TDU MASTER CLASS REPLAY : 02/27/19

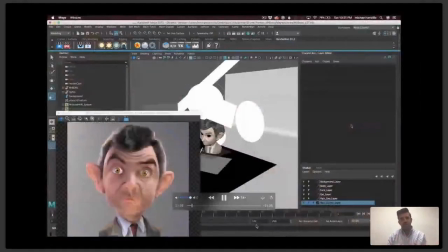You've got the character. He's got this background. There's display layers. You can turn them on and off. And again, the reason why I'm recommending you all use this one is it's very, very easy. It's very straightforward.
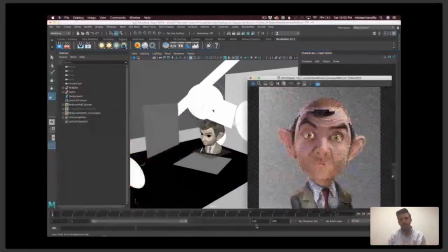The render man is free. This character is free. All that good stuff. But for us to get started, we want to go ahead and delete all these lights.
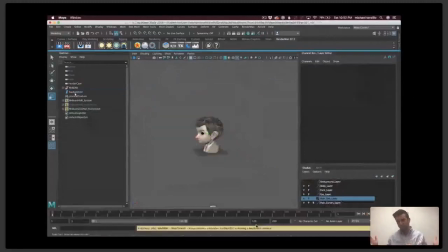Just get rid of them because we want to create our own lighting rig. So we're starting off with black, and that's exactly what we want.
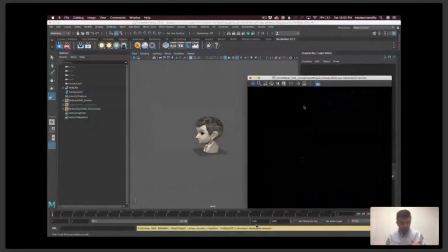Now, the very first thing that I want to do is I want to create an environment light,
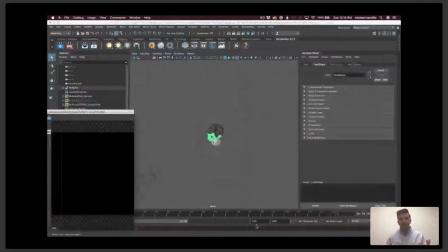and I want to apply the HDRI image to the dome light. And so you can see it comes in as bright white.
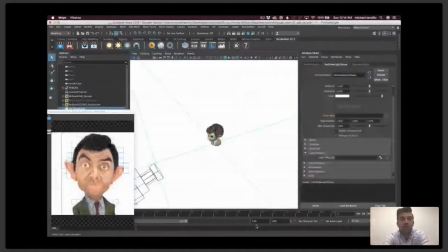It illuminates them all over the place. What we want to do is go ahead and apply this graffiti shelter TX file.
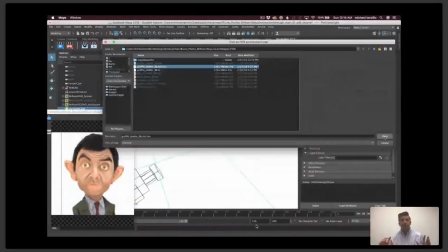And you can see now it's applied to the dome around it. And as we rotate this dome around the character,
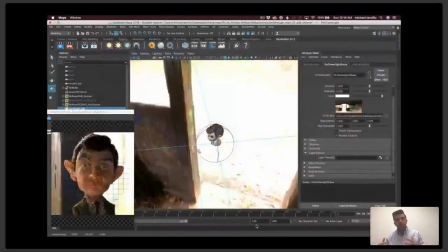the bright spots of the sky dome are lighting the character as if he was actually in that space.
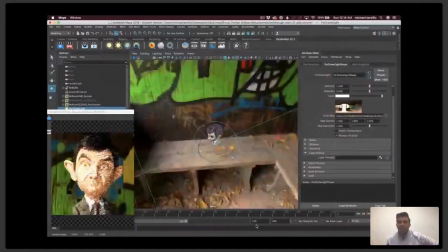So the renderer is reading that image and illuminating from there.
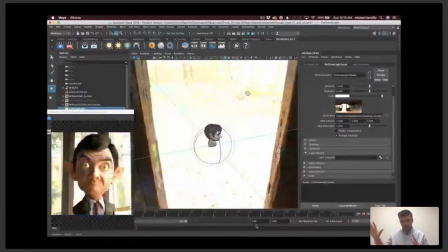Now we can adjust this and we can take down the exposure level and kind of dial in the look of that a little bit more.
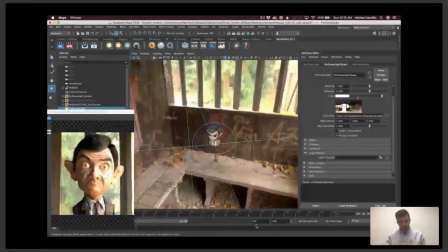So I just want this to be kind of like the skylight, the secondary light for me.
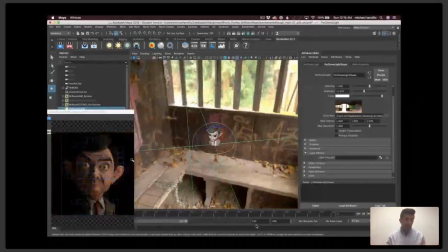So I went ahead and just turned down the exposure and turn off the primary visibility so it doesn't show up there in the background. From there, I want to feel, do a little bit more feeling of the, that light coming in from the screen right side.
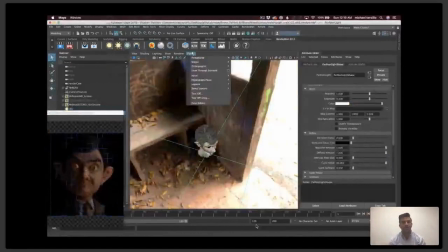So I went ahead and created a rectangular light, which we will make nice and big. And you can see that this light functions similarly to how a light would in reality. So the larger it is, the softer the shadows, and the brighter it gets as well.
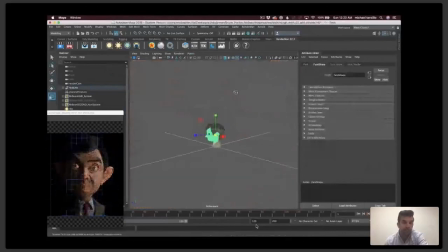You can look through the light like you can in other renderers, and you can take a look at it off to the side. And you can see now the light's kind of coming in from the character's screen right side.
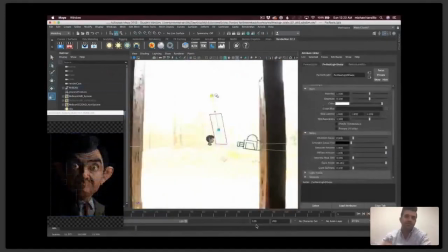And we're just going to kind of adjust the shape there just to make it mimic the shape of the original. And adjust the exposure. We can adjust the specular value so it doesn't get too speccy on the screen right side. And all that good stuff. So it's just a nice soft light coming in from the rights.
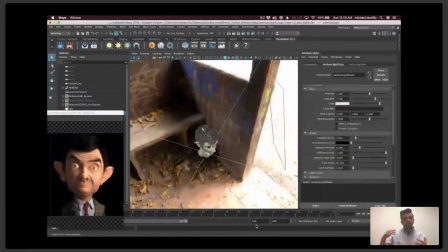And then from there, so the one thing that, again, thinking back to my love of 12 angry men, I want to kind of zero in the eye or the light on his eye. So what I'm doing is I'm going to create a rod filter. A rod filter is a Pixar render man term. It's for range of darkness.
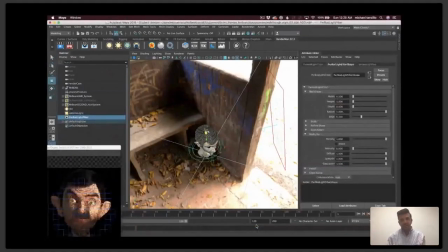And so you can see it creates this object. And wherever this object is, it will cast a shadow from the light that you have it attached to. And now as I move it around, I can start to kind of really zero it in. So that's different than lighting on a live action set.
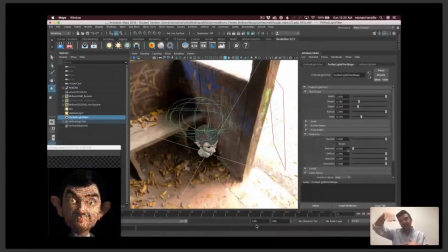I can't create this fake object. I would have to use, like I said, barn doors or find a guy wearing a hat and use that. But for this, we can create these range of darkness values in RenderMan to really help zero in, focus on the character's eye.
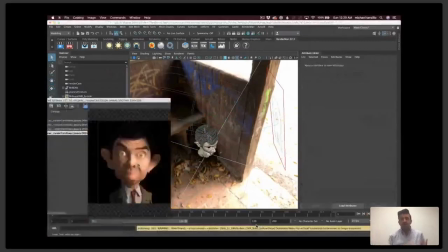um from there i want to start creating some bounce light because i remember we talked about bounce light in our example and light
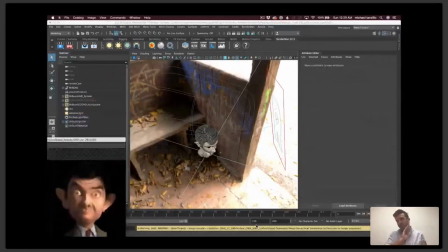coming up from underneath so we don't want the area on the opposite side of his key to be the darkest so what we're going to do is we're going to
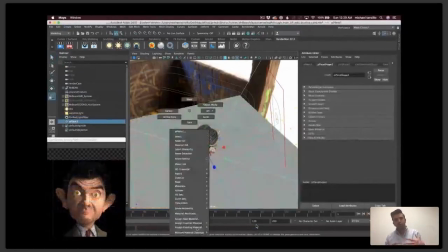create a plane and apply a shader to it to create light bouncing back up from the other side you can see as we rotate it he
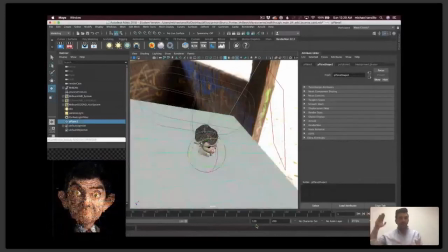starts to uh the light comes in from our rectangular light and bounce back up on his on his body because render man is a path tracer so
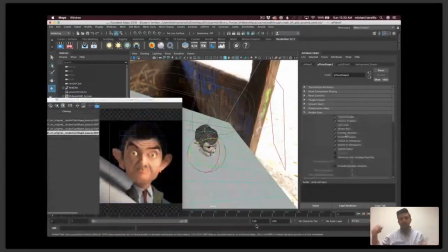it doesn't necessarily need only primary light sources it reads that bounce light and renders it um accurately and uh you can turn off the primary visibility of that plane so it only uh shows the bounce light so you don't actually get it appearing in your render which is something we definitely definitely don't
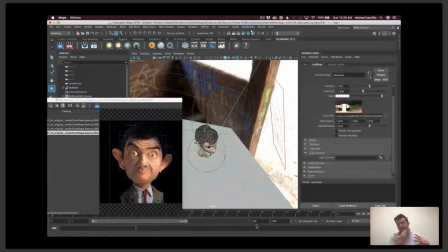want and so now we've got some good bounce light coming in from this left side but the problem is is now he like we're really losing some of the specularity on his right side.
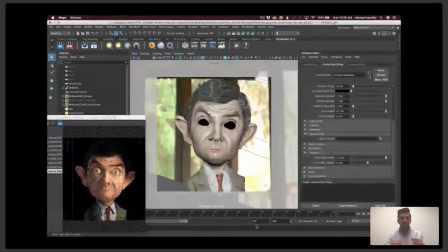We're not feeling any of the shimmer of his skin.
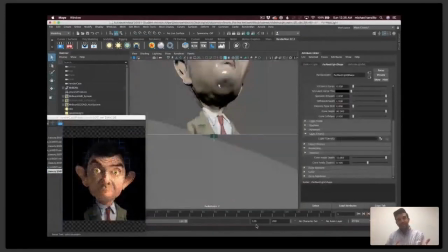So now I'm creating a second rectangular light, which will only bounce
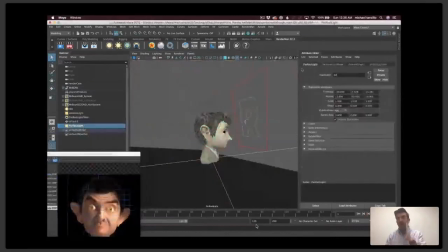specular light on the screen left side of his face. So you can kind of just get that a little bit of like just almost like sweats, like just a little bit of moisture on the skin there.
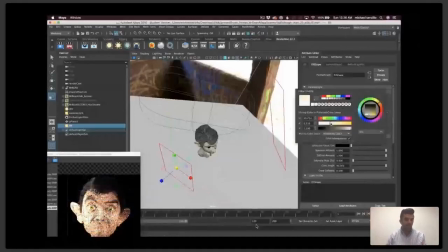So we'll go ahead and make that light a little bit warmer because again, this is a warm scene.
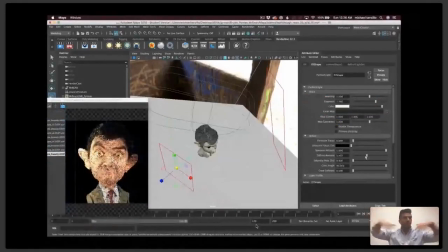We've got warm light coming in wood walls all around just lots of warmth just bouncing around all over the place so dialing the the value we'll go ahead and take down the diffuse amount so it's only emitting specular values in there and just creates a little bit of subtle shaping in the uh
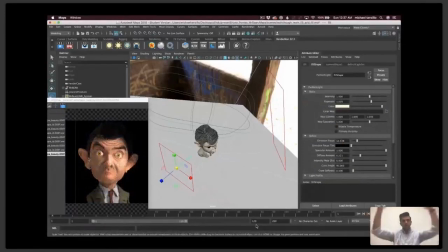in the fill area on the character's face now we want to separate out the character from the background like i talked
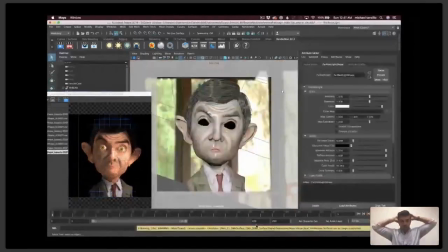about in the rio shot where i did that little bit of rim light on the beak I really want to get his hair to stand out from the background.
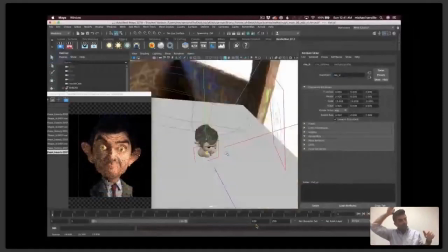So what I'm doing is I'm going to create a couple of rim lights, one on the screen left side and one on the screen right side.
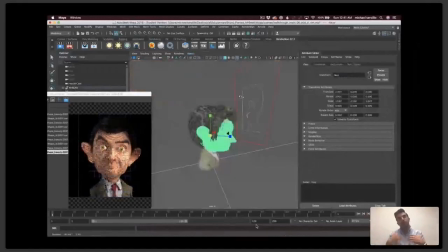So this is setting up the screen left side one. So again, looking through the light, so we can kind of position it.
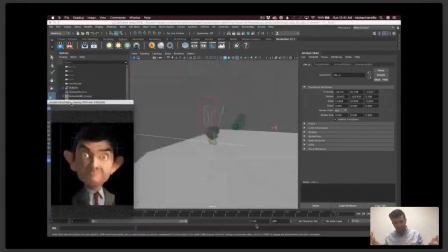And what I usually like to do is just crank up the exposure sometimes just to really get that position in place.
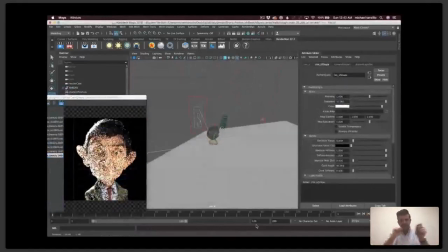Because at the end of all this, I always end up having to dial in values and colors anyway.
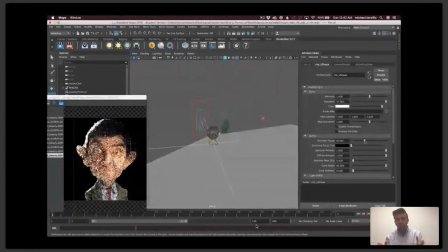So might as well crank it up so we can really see how it's influencing things. So I get in a place that I want, start to dial in the exposure back in, and then I'll go ahead and, and again, you know, make the color a little bit warmer because we want to reflect the environment that we're in.
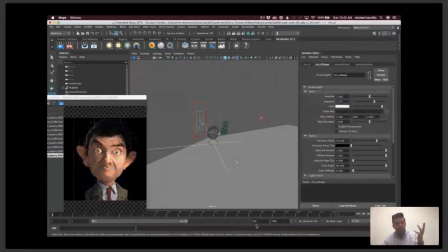And now, and also because he is a warm tone character, all this warm light will just help his hero color read.
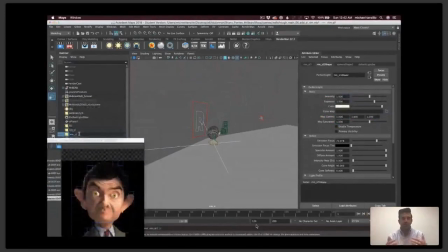It'll just help him really kind of bounce forward.
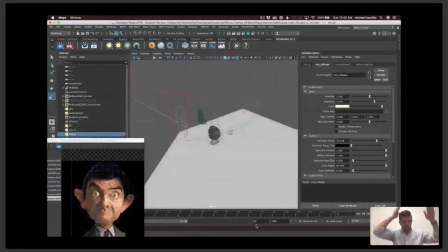So I made a duplicate of that light and now we're doing the same thing on the other side because we just want him to really kind of pop out from the background because we're not we're going to use that hdri map as our backplate in the comp but we're not matching to it
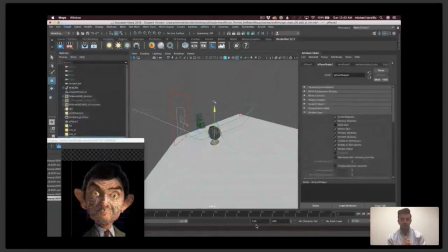perfectly we're more focused on making him beautiful in a shot like this now i'm seeing his up under his uh hair right there was getting a little bit dark so i added another plane to reflect light onto his head there and quickly i noticed that the that it had to be a lot
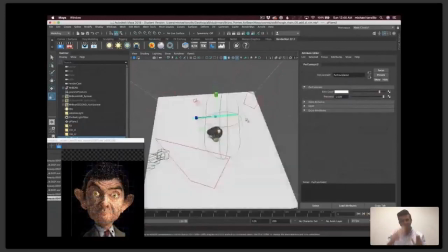smaller than I was anticipating. So even something like this is hitting his head in a really flat kind of way. So I had to make it nice and small. And I, you know, like, I just kept having to make it smaller and smaller and smaller to really get it exactly how I wanted it.
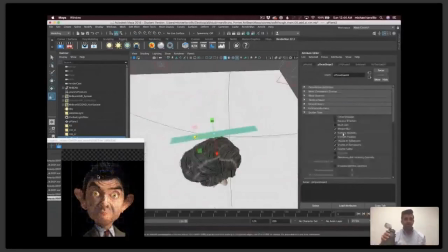And that's pretty much again, and then turning off the the primary visibility of the stuff, because we don't want it to be, you know, like showing up, you can see it just popped up there. And it's like, we don't want it showing up in the render itself. So now we've got pretty much where we want it.
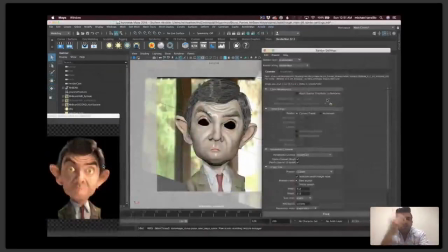Now I just want to talk about the RenderMan render settings quickly, again, very similar to the Maya render settings that you'll see. Again, we just wanted to increase our overall quality.
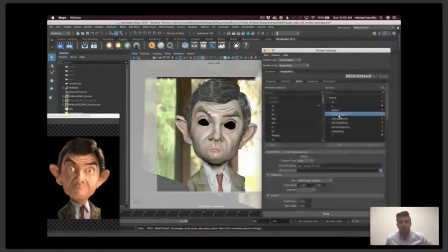And then because whenever we're test rendering, we are just doing it in a lower resi. here I'm showing how I created AOV passes. AOVs are embedded layers into the render so we can break out the diffuse versus the specular layer versus like normals and Z-depth stuff all into one render.
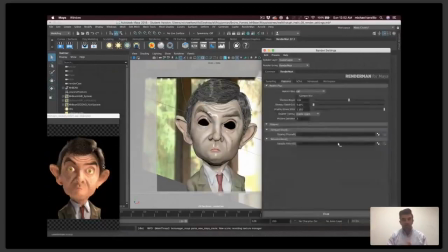And the other thing that I want to do is create CryptoMats. If you guys don't know what CryptoMats are, check out our YouTube channel.
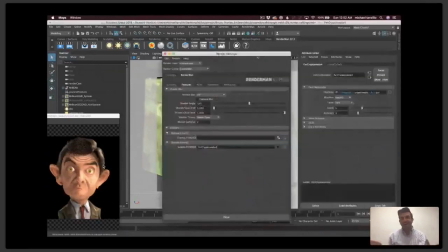I've got a whole breakdown of CryptoMats there. This is something that'll save your life.
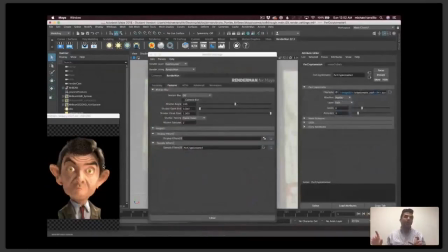So this is a render that happens at render time, no cost to you, and it will break out ID mats for everything that you're rendering so that in the comp you can isolate just his eyes or just his hair or just his jacket and make changes to that accordingly. So RenderMan does have a way of setting that up as well.
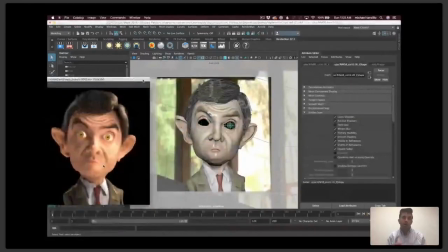Okay, so we got the character, we've got him right out. Now I just want to do one auxiliary pass to kind of really help get into the next level.
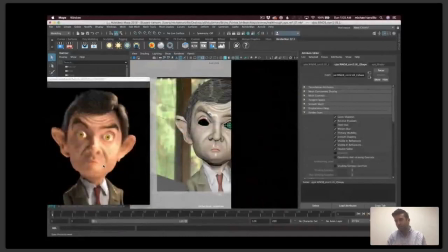So one of the things that we talk a lot about in our character lighting class is how to handle eye lighting.
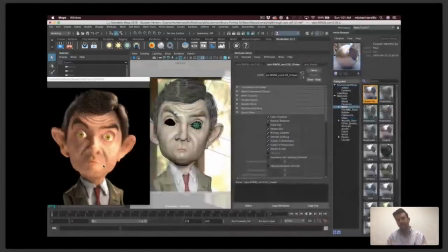And lots of times it's a matter of creating some render passes.